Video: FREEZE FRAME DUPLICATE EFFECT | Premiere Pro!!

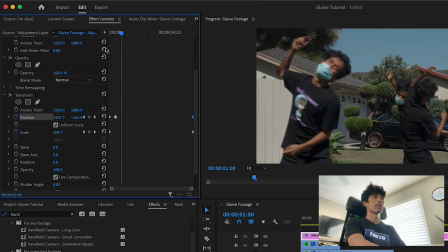So I'm just gonna move this camera, move the position a little bit down, right, and then we're gonna do up, left, just like completely random movements. And then once we get a couple keyframes going, let's do something like that.
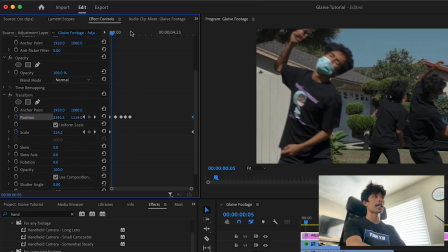You can see we have a nice little camera shake going on right here. So then once we have a couple keyframes down, I'm just going to copy them, Command C, and then paste.
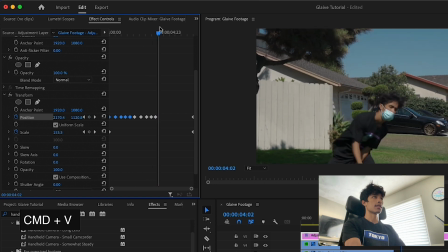And then move out and paste.
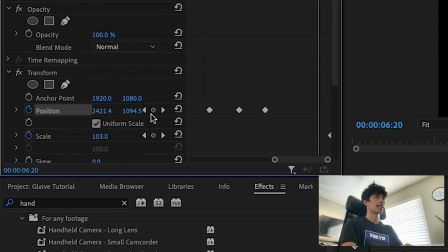And then we are going to come all the way here to the very end keyframe and then hit revert back to reset everything normal.
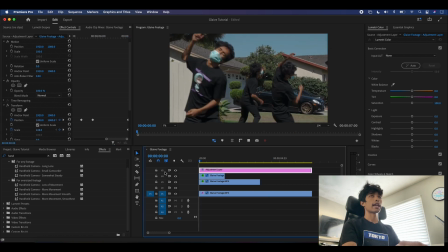Delete a couple of these and voila. Now we have, as you can see, we have a nice little camera shake going on right here.
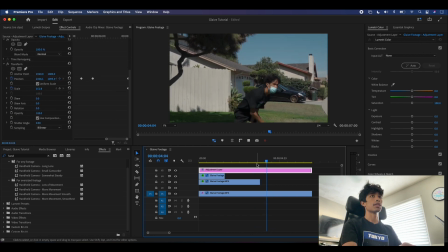If things still feel a little bit too computer for you or there are a couple hard shakes like right here, this one's kind of crazy. You can just come over here, of course, and just adjust them.
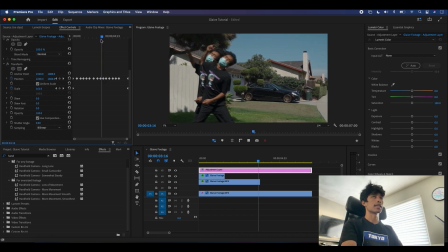So that one was just too close to the other one and just kind of created this little harsh keyframe movement.
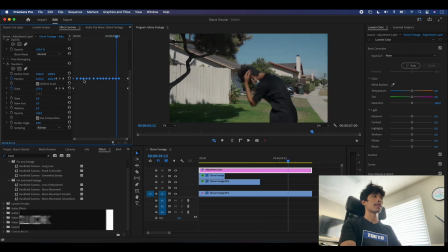Also, to add some fluidness to this, we can select all of them, right click them, and then hit Bezier.
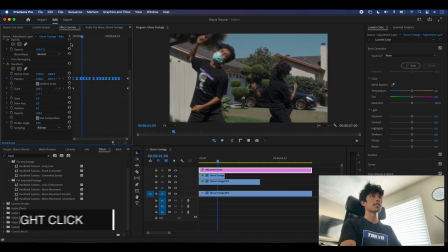So that way it just adds a little bit of smoother movement to the camera shakes.
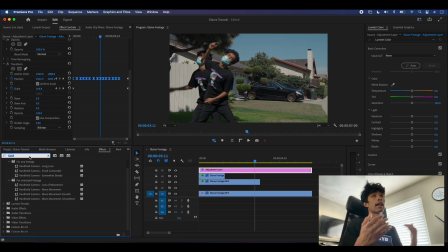we are going to add some of the last final details, which I think add and just tie in this effect together, is the blurs and the depth of field.
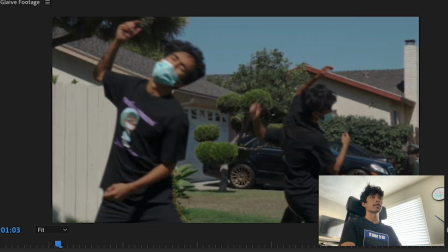So as you can see, if we were filming this with a real camera, and I don't know for whatsoever reason,
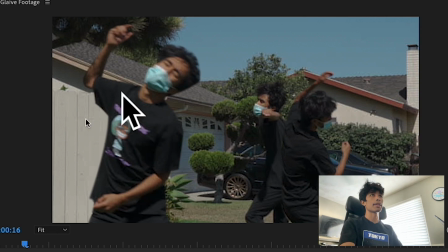they were just frozen subjects in the frame, they would not be in focus if they are on the left side of this scene,
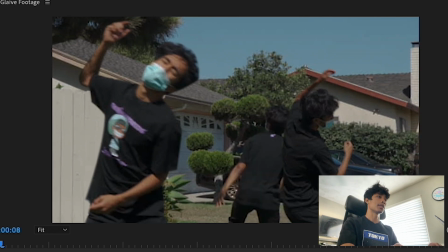or you know, behind or in front of the camera. So what we're gonna do is we're just gonna add that blur ourselves.
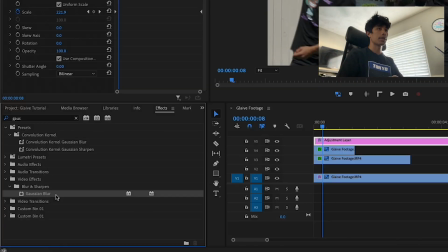So we're gonna type in Gaussian blur, and then we are going to drag this to both of our freeze frames right now.
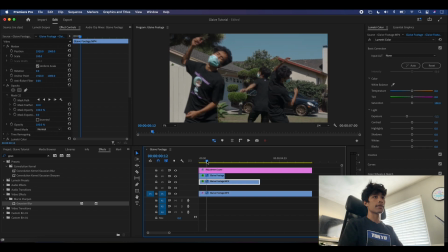What I'm gonna do is for some of the beginning frames is I'm gonna come over here to the very start of the frames,
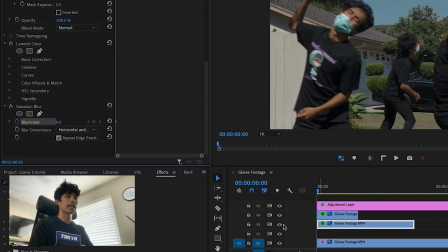and then we're gonna hit a keyframe on the blurriness. Right now I'm selected on this bottom, on this top, on this outermost layer right here. So this is the one closest to us. So I have this zero blur keyframe set,
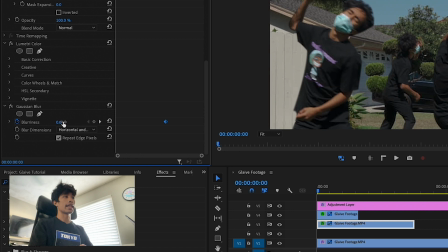and I'm gonna move it just a couple hundred keyframes out, and then I'm just going to increase the blurriness to about 28.
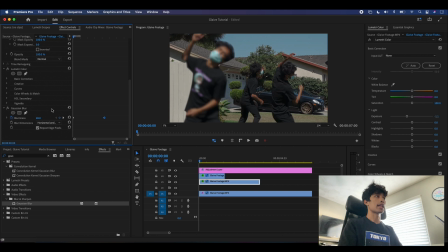That feels like a good amount out of depth.
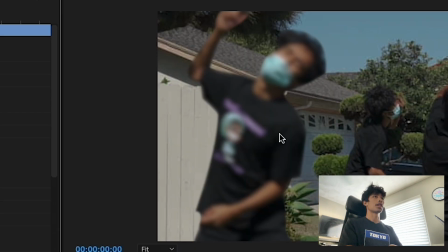Now you can see we have a nice blur, but the edges are still a little bit too sharp for the blur, and it just kind of betrays the effect we're trying to go for.
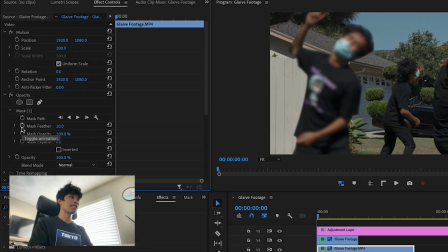This can easily be achieved by adjusting the feather. So I'm just going to take this feather and then drag this keyframe out until it lines up with this zero Gaussian blur right here. And then I'm just going to increase the feather to about 34, a good amount where the blur feels natural.
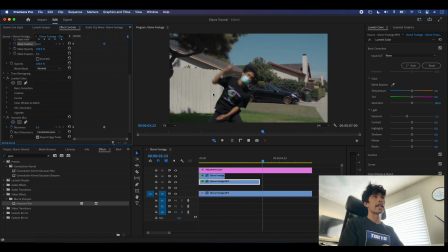And now you can see as our subject gets closer, it becomes out of blur and our subject lines up with our frame again.
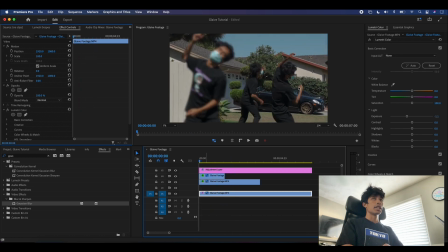Now this could of course be done to this other subject right here, but because it is closer and more, it's closer to the subject in focus, we don't have to add too much blur. But you know, for our sake, we could just increase the blur just a tad bit.
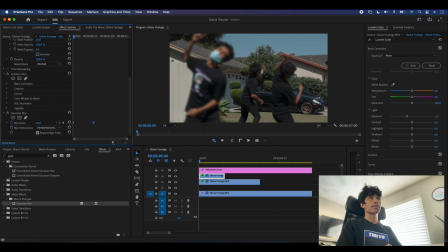So I'm just gonna add the zero keyframe for the blurriness, increase the blur up to like 16 or whatsoever. That feels a good amount out of focus. And then you can see it just easily, quickly becomes in focus.
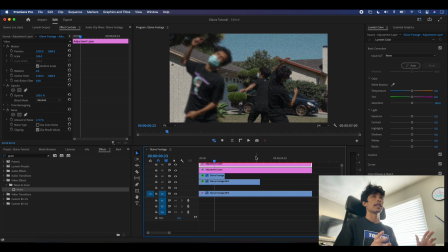And there we have it. Here is the final effect. If you guys made it to the end of the video, thank you so much for watching. I hope at the end of this, you'll be able to walk away with an effect that you can use for your future projects or music videos. If you guys had any questions, comments, or concerns, please make sure to leave a comment down below. I'd love to hear what you guys have to say. If you haven't yet, please make sure that you hit the like button and subscribe. It would really help this channel out. Also, if you guys created anything cool, please make sure to add us on Instagram at 11%prod. We'd love to see what you guys make. Once again, thank you so much for watching, and we'll see you guys in the next video. Peace.